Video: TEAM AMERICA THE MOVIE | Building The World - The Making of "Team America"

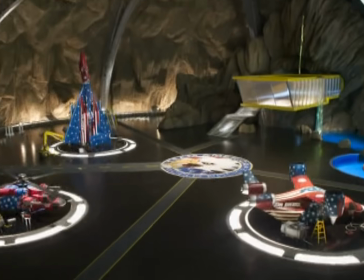(8:17)
And within that crater, there's a small,
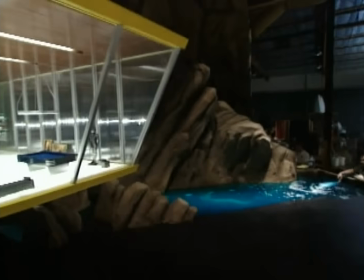(8:20)
beautiful, modernist house that sits perched up on the waterfall that is the swankiest.
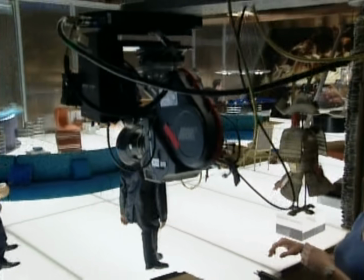(8:28)
It's kind of, you know, the rat pack meets the absolute epitome of what modern architecture is right now.
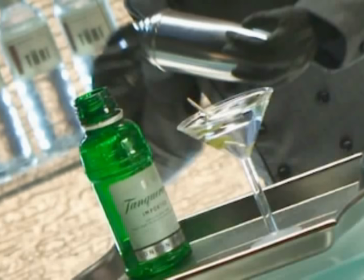(8:34)
And they sit in swanky furniture and drink martinis from this waterfall bar.
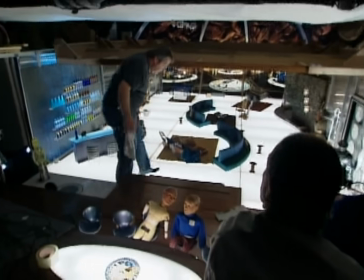(8:39)
But since that's so high style and so designed, a lot of those are real duplications of actual furniture. The Arnie Jacobson chair, the egg chair, that's in there.
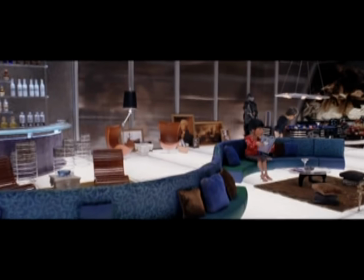(8:52)
So we have some real classic contemporary furniture that we just designed down to scale and matched it exactly.
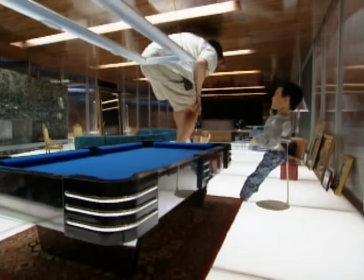(8:58)
And we built the pool table from scratch. It's beautiful. It's the most coveted thing as far as I'm concerned.
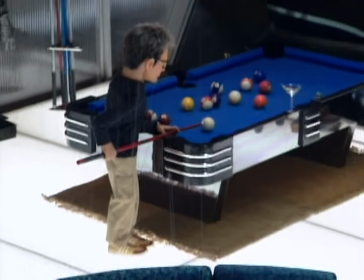(9:04)
And it's just, we wanted a place that celebrated space and the luxury of it. And one room we did spend a lot of money on and in was Lisa's bedroom.
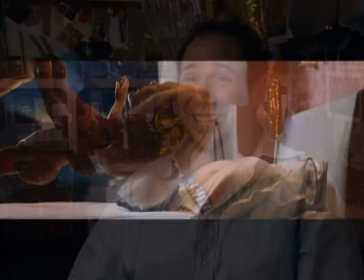(9:15)
But unfortunately, I don't think anybody is going to be looking at any of the decoration in her bedroom.
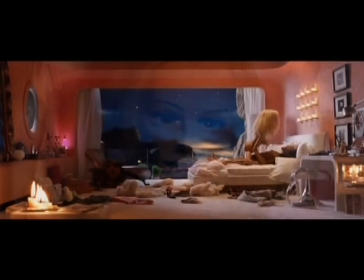(9:22)
We have the, you know, the distant mountains that you see lit up.
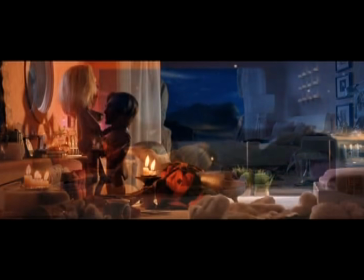(9:25)
But there's also candles behind her bed, small candles in the foreground, and all of those things that the Nets, some of them, is this really luscious place. perfect for puppet sex.
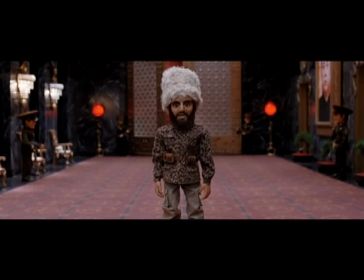(9:39) I cannot believe that I actually have a chenchnitz down in here telling me when he's gonna take a delivery. Hello? Perhaps we can be ready sooner. Yes, perhaps you can.
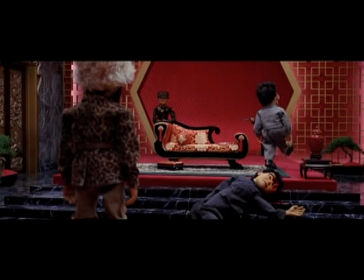(9:52)
Kim Jong-il is a fabulous character. We're in love with the location. We did a lot of research into what Kim Jong-il's world really looked like, which is pretty out there. He is a pretty eccentric guy in terms of his taste. Only in the last year have lots and lots of photos emerged from North Korea.
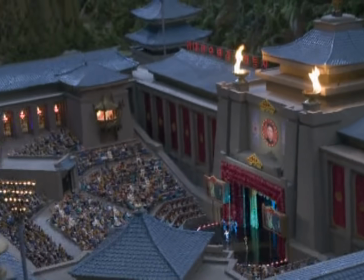(10:09)
So we went through anything we could find that showed us what it looked like in Panyang in North Korea.
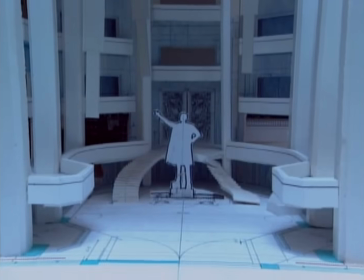(10:16)
And we modeled our sets after Kim Jong Il's palaces.
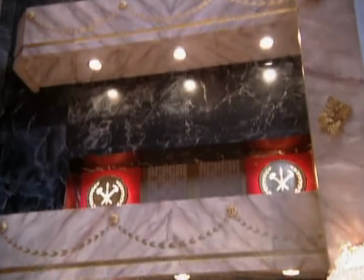(10:21)
The shapes and the patterns and the marble and the bad disco lighting and the ridiculous little fountains.
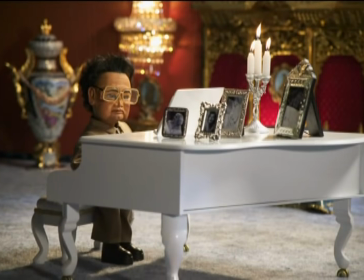(10:29)
This combination of kind of Liberace, you know, dictator chic. When you first see his palace up on the hill,
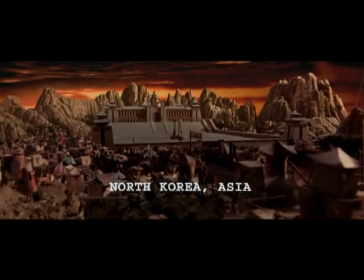(10:37)
with all of the poor suburbs below it, which are made out of Chinese food containers, you get the sense of this kind of amazing,
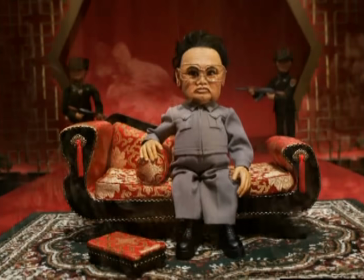(10:45)
eccentric world. And when you get into it, it has a very, very bizarre use of color and ornament.
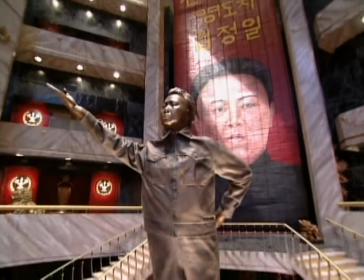(10:53)
And it really is about his perception of himself. There's portraits of him everywhere.
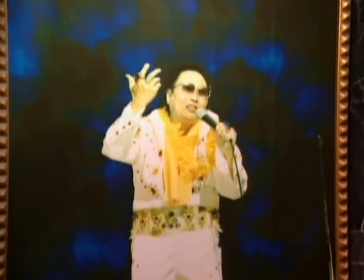(10:58)
But it's this huge palace with this little strange person moving through it in a
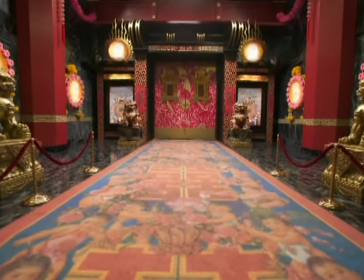(11:03)
color scheme that really picks up on what sort of North Korea looks like and what Kim Jong-il's world looks like.
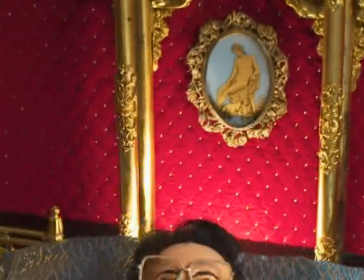(11:09)
Very researched. A really great David Rockwell influence was really adding pop color and heavy pop sensibility.
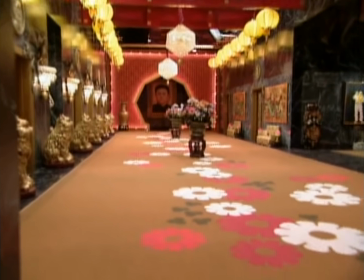(11:19)
That's what he's known for. You know, vibrant colors and really, really pushing the envelope with these found objects.
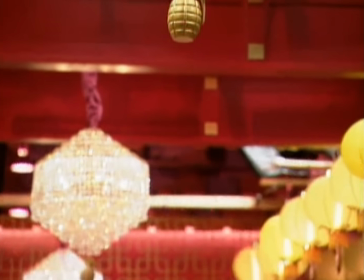(11:28)
You know, missiles hanging from lanterns, grenades hanging from chandeliers, all over the place.
Three, two, one, explosion!
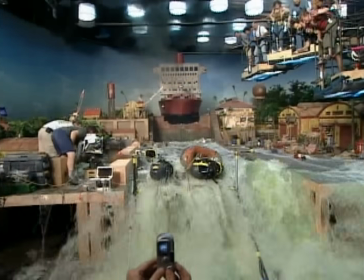(11:40)
The Panama Canal is essentially an action sequence where the Panama Canal is flooded.
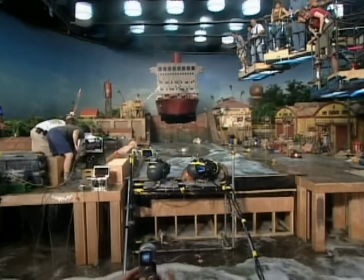(11:46)
So we're creating this backdrop for this action scene.
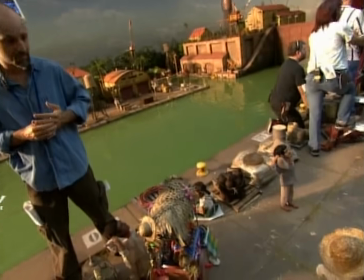(11:49)
It is this kind of acid-y, strange yellow that we found in research from the Panama Canal.
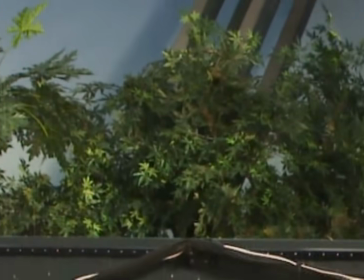(11:55)
And if you'll notice, all of the foliage surrounding it is all made out of pot. You know, it wants to feel like a dangerous place.
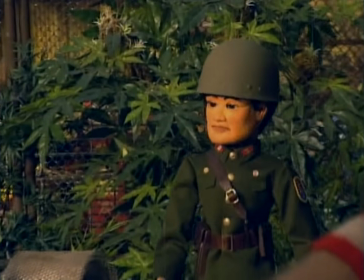(12:02)
And so we've done it with, you know, color and a lot of pot. Because of the job that the art department's done, because of the set decorator,
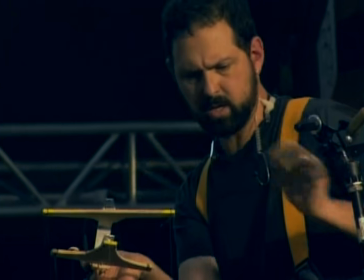(12:11)
because of the wardrobe, because of the puppeteers, there's so much happening in this film.
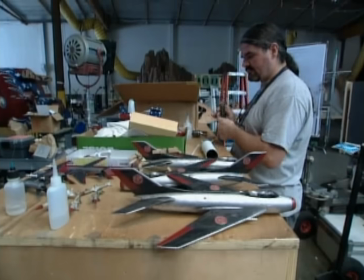(12:16)
And all the guys that I work with agree that this is probably the best movie we will ever work on in our careers.